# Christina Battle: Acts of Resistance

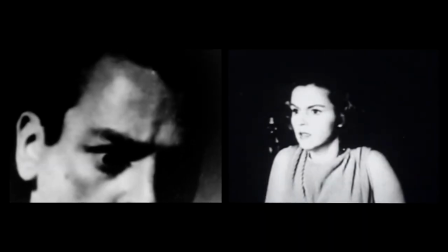Christina Battle's first films engaged with the politics and imagination of the West, with landscapes marked by industry, commerce, and trauma,
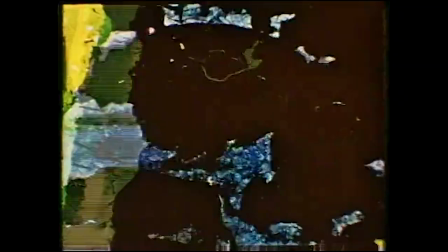and with material strategies that bear a furious momentum, dense with action, objects bursting from the frame.
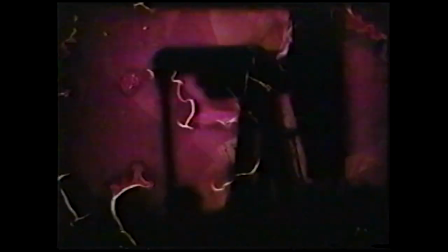This approach is evident as early as Oil Wells, Sturgeon Road and 97th Street,
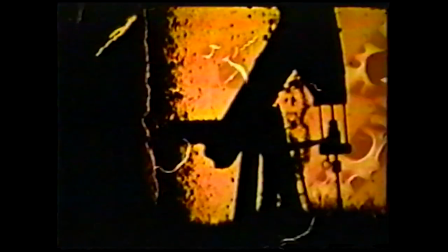in which oil well pump jacks, an iconic symbol of Alberta, cleave downward, pumping crude oil from the ground, the motion of the well a slow mirror to the camera's own intermittent mechanism.
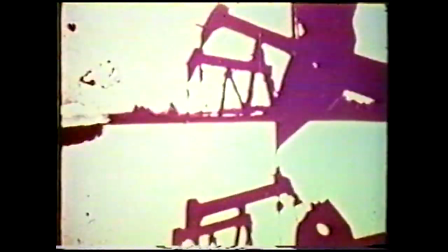In the final minute, the pump is superimposed over itself, with the frame line shifting,
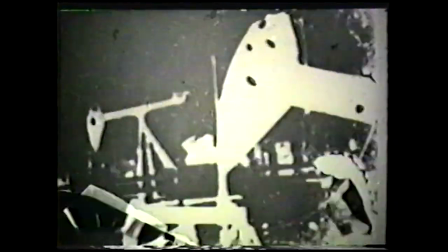as if the damage being done to the earth is being done to the foundation of the frame itself.
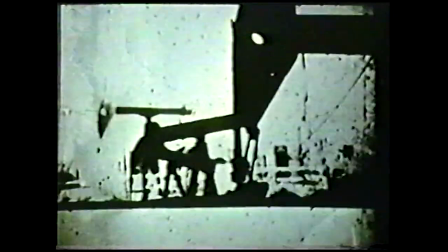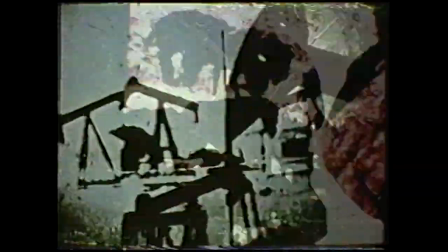Such crossings of technique and theme continue in Buffalo Lifts.
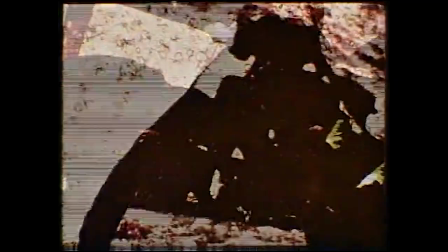Battle applies the technique of emulsion lift to found footage of a herd of buffalo galloping in profile.
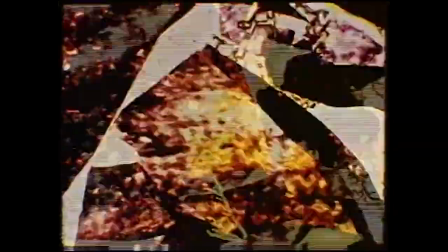The material went through a long translation from video to black and white film, printed to color film stock and then manipulated by chemistry.
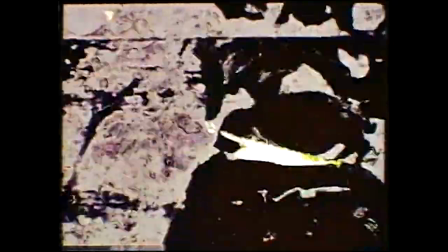The emulsion is loosened on the film strip, lifted and rearranged, crumpling on the strip to dry.
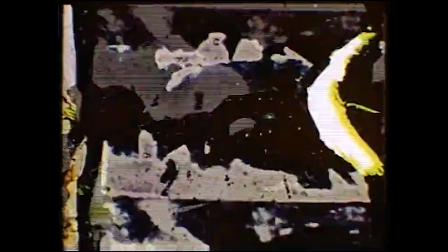The effect of this is an abstract collage,
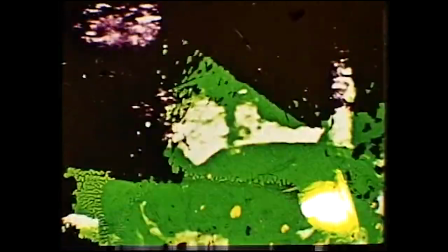a redistribution of subjects such that the buffalo are overtaken by a substructure of color layers from which a brilliant yellow emerges,
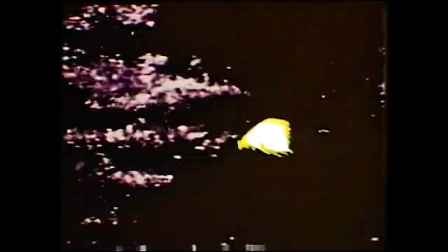and by the splintering texture of distressed emulsion.
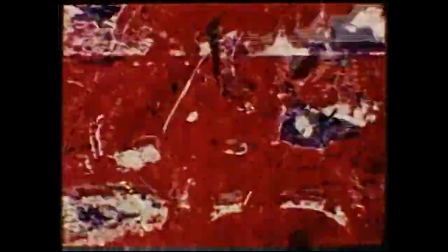Within moments, the frame itself is violently shrunken so that its edges seem to veer inwards in the composition,
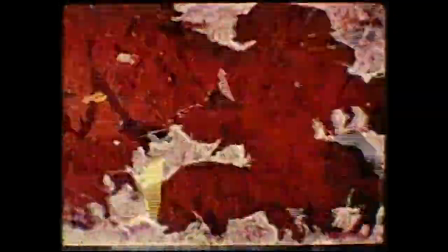the herd subject to an accordion bellows effect that elasticizes their silhouettes and frays
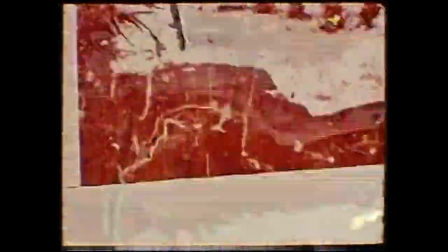the source frame such that it becomes an intensely activated mass within the fixed boundaries of the composition.
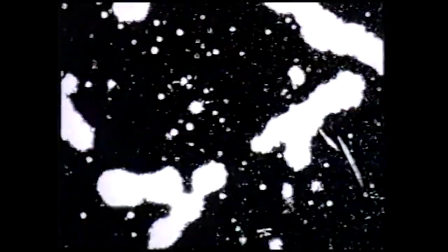This defiance of the frame's boundaries continues with Following the Line of the Web, in which a web pattern,
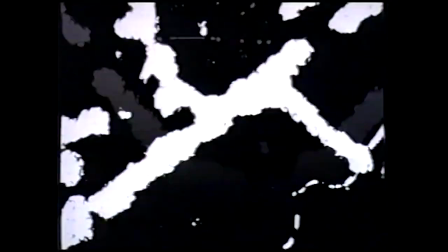splintered into kernels of light against a black background, restlessly tilts, shifting with each passing frame.
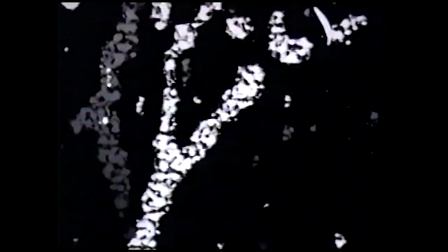The pattern has been photogrammed onto the film strip, and as such,
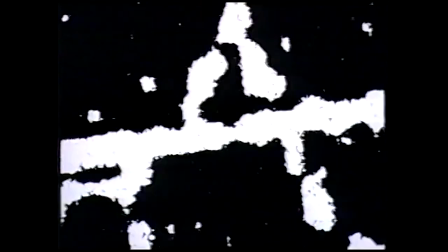the dimensions of the image being cast do not fit the tiny frames of 16mm, forcing the eye to reconstitute the parts of this web as it leaps from frame to frame. The photogram became one of Battle's primary techniques for a number of years following this.
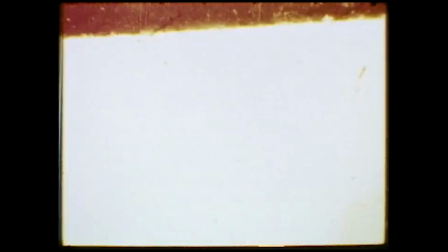In the distance between Here and There, another abstract work,
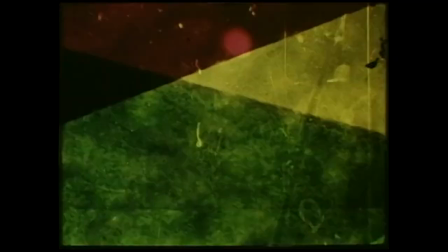Battle creates a discontinuous red and yellow pattern of horizontal bars and triangles that persist for the film's 7-minute duration,
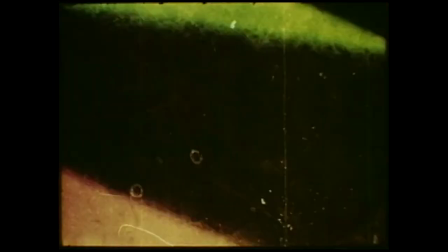the fuzzy granularity of the film strip coming to the fore.
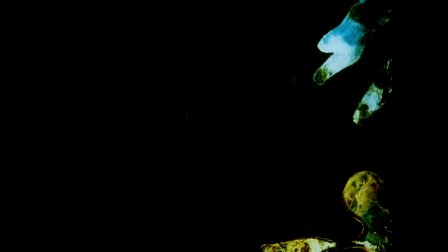Behind the walls and under the stairs, likewise continues Battle's interest in the photogram, this time with a shape that resembles a spider that maintains an unsteady focus in the center of the frame.
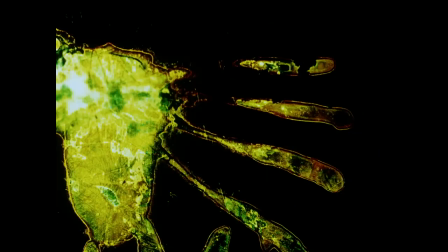Its viscera shifting between brown, pink, green, and yellow, offset by a dense black background. This frenzy of photogram animation is replaced in Hysteria with static,
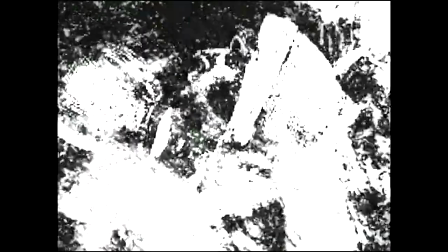rephotographed illustrations of the Salem witch trials, storybook illustrations of condemned women alongside Puritan judges and witnesses.
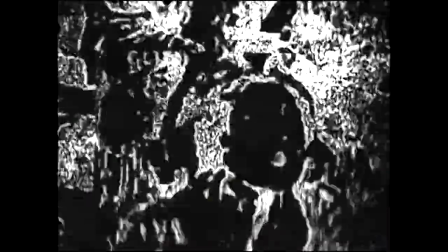Although these images are stable and centered, Battle's hand processing and solarizing of the image animates it.
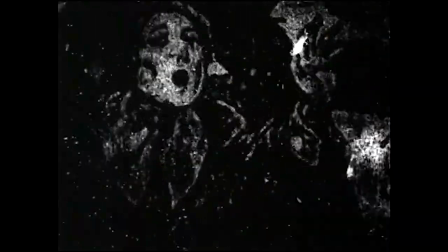Light courses through the face of a figure to shift between positive and negative.
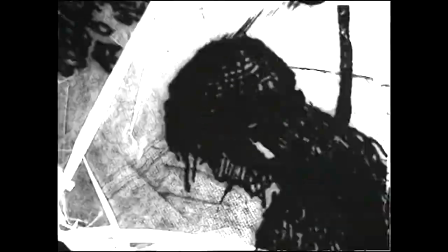When the illustrations turn violent, so too does Battle's style, as silhouettes of hanging women shake through the frame,
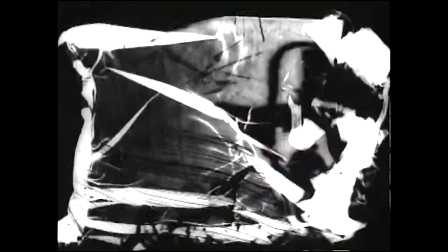and images of the Puritan patriarchs are crumpled by way of emulsion lift.